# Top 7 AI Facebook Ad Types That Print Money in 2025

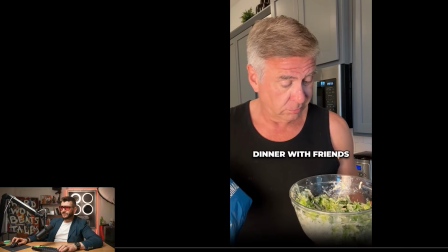And then it transitions into the don't sacrifice dinner with friends just to eat a sad looking salad at home, right?
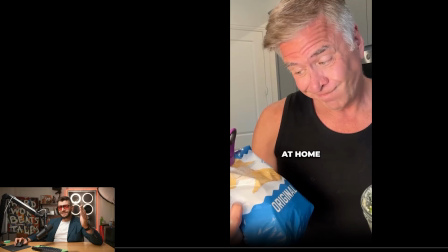So boom, another hook. So pretty much what they do here is they're stacking probably like 4 or 5 different hooks, if not more.
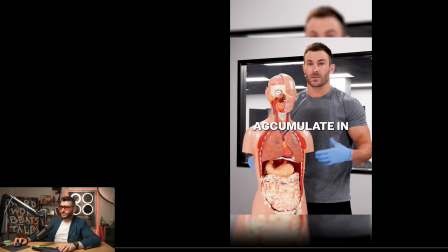And only after that, it transitions into the main part of the video.
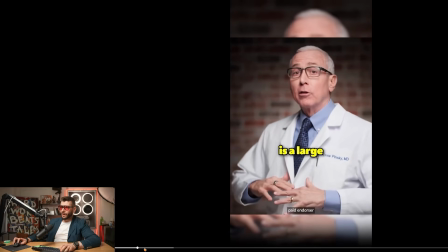Explains exactly why people are not able to lose weight and why certain people are, just losing weight while eating whatever they want.
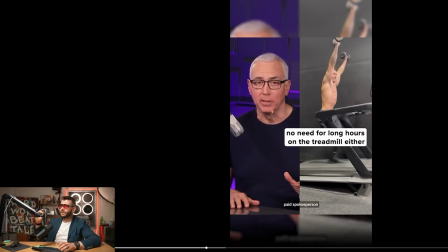Very, very interesting format. It's more advanced format because in order to do this, you have to have already some winners, right?
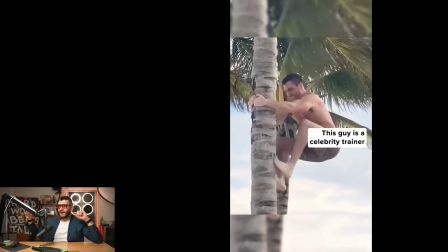You basically take winning parts from your different VSLs, from your different ads, and then you're stacking all of them into one ad at the beginning.
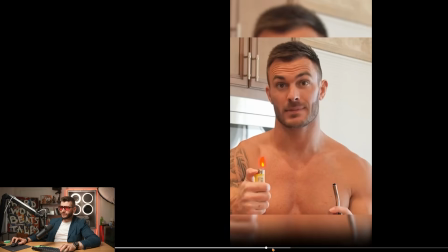And after that, it transitions to the main part of the video. Even after that, you can see it's kind of like still transitioning between these 2 different faces.
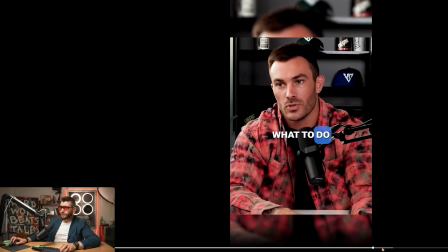So this guy is talking here on screen. He doesn't even talk until the end. It's still like transitions all the time.
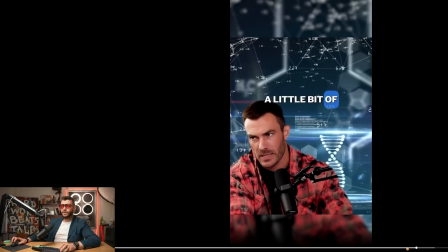There's a lot of dynamic editing. So definitely more sophisticated format. So if you want to model it and you're just starting out, probably don't do it. Start with some of these easier formats that are like 1 minute long. Get some traction with that. Learn how to use these different AI tools. Learn how to understand like attention and how to keep that attention.
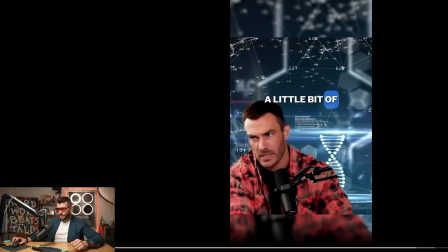And after that, you can become more advanced and more complex as you go. Next format here is random footage and long form copy.
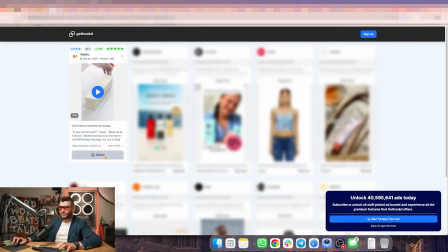Now, this is a fascinating format that not a lot of advertisers are using. This advertiser here has 764 active ads.
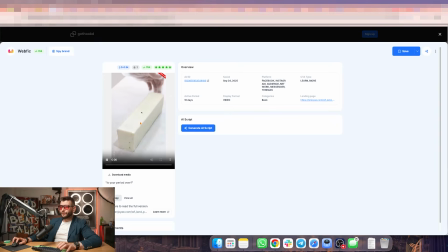They've been around for a long time. This particular ad is running for 10 days. And if you look into this ad, this ad doesn't make any sense.
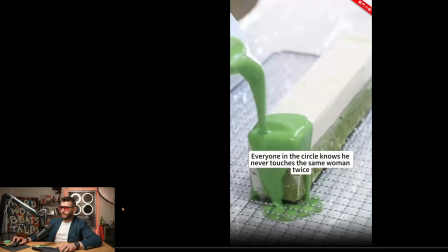Everyone in the circle knows he never touches the same woman twice.
Footage here on screen is just random.
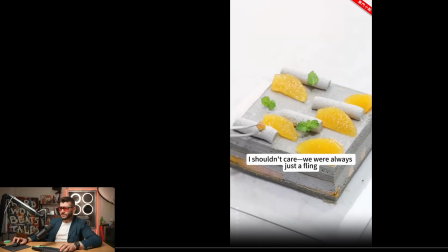It's like person is like cooking something or whatever. It just makes no sense, right? It's random footage.
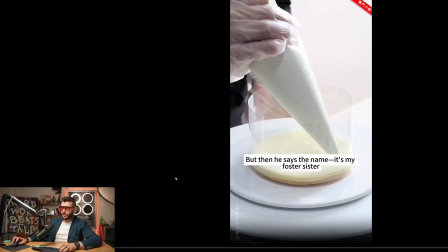However, there is a script here on screen that kind of like drags you in. So if you have like product that sells like some emotional transformation, and by the way, it seems like this is from China here. That's fascinating here on top. If you're selling some emotional transformation, if you can tell the story about a particular person that has, certain experience,
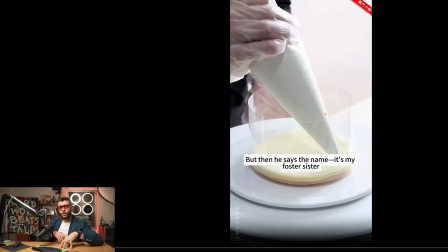you can have very random footage and then captions on the bottom of your ad that kind of drags people in.
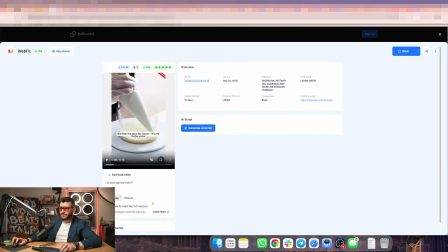Another advantage that this advertiser here has is that they're using the long form copy.
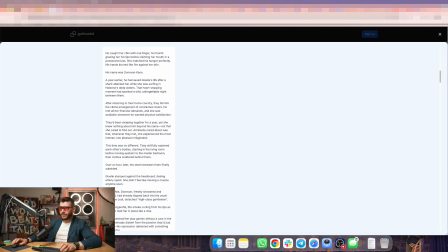So is your period over? Bam, bam, bam. You can see it's very long copy here. Like it's not even like a physical product. It's still like e-commerce, but more like a digital product that they're selling. And what happens here is they basically pre-sell it with this long form copy, this creative here on screen.
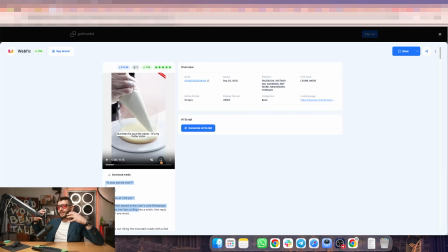The purpose of that is not to sell the product, but just to keep the attention on the ad. So people keep reading the copy and then move to the next step in the funnel. This is more advanced format. This is only for people that already understand advertising, already understand marketing, already know how to grab and keep the attention.
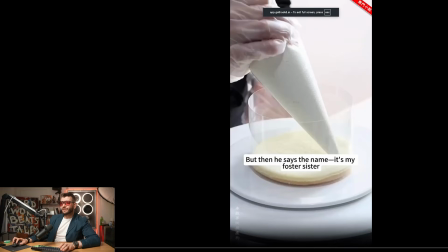But this format is something that's very different from majority of advertisers.
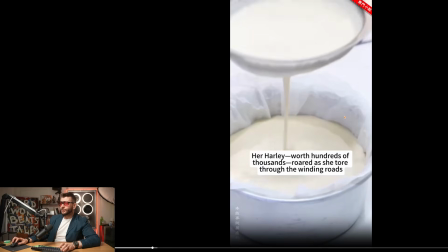So if you crack this format, you can scale to massive numbers.
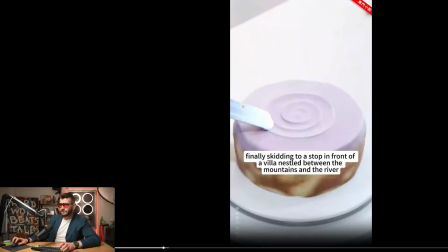Like you can scale to $50,000, $100,000 a day in ad spend because this format here is so wide appeal. As long as you can keep the attention and your direct response long form copy converts people, you can absolutely print with this format.
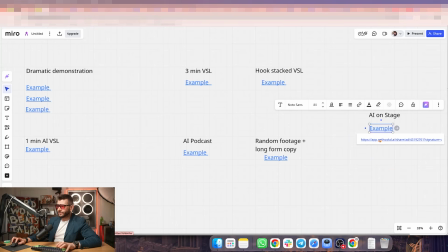Seventh format that I wanted to share with you is AI on stage. I love this format because it's so fascinating.
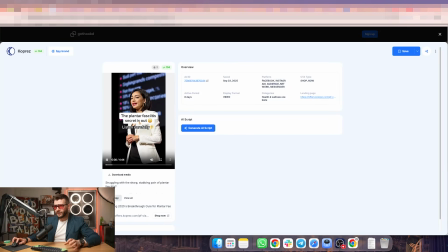It's very similar to AI podcast format. Now, it's 4 minutes, 44 seconds long.
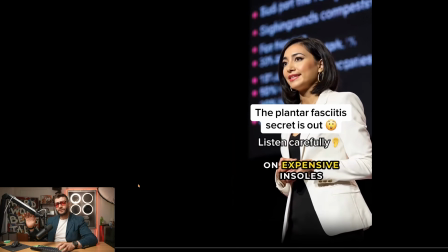So let's just watch this ad here. And by the way, I don't have the voiceover here because voiceover part is so easy these days. Like you can use 11 Labs to basically create a voice for each one of these like avatars. You can have different voices like females, males. So that part is taken care of.
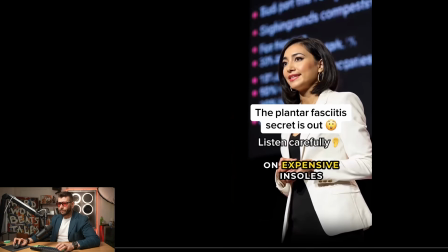That's why I don't even have the voiceover here. What I'm mostly focusing on is the visuals and the copy, right? So the copy here, you can see the script is pretty good.
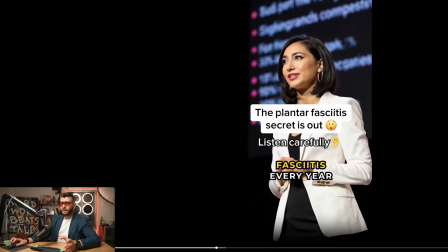It's talking about the plantar fasciitis, which is a particular condition for, I think it's for legs, some pain relief stuff.
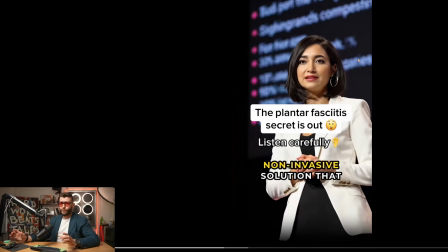And the person is pretty much talking on stage, or it seems like she's talking on stage, but this is totally AI. Right? This is not a real person talking on stage, right?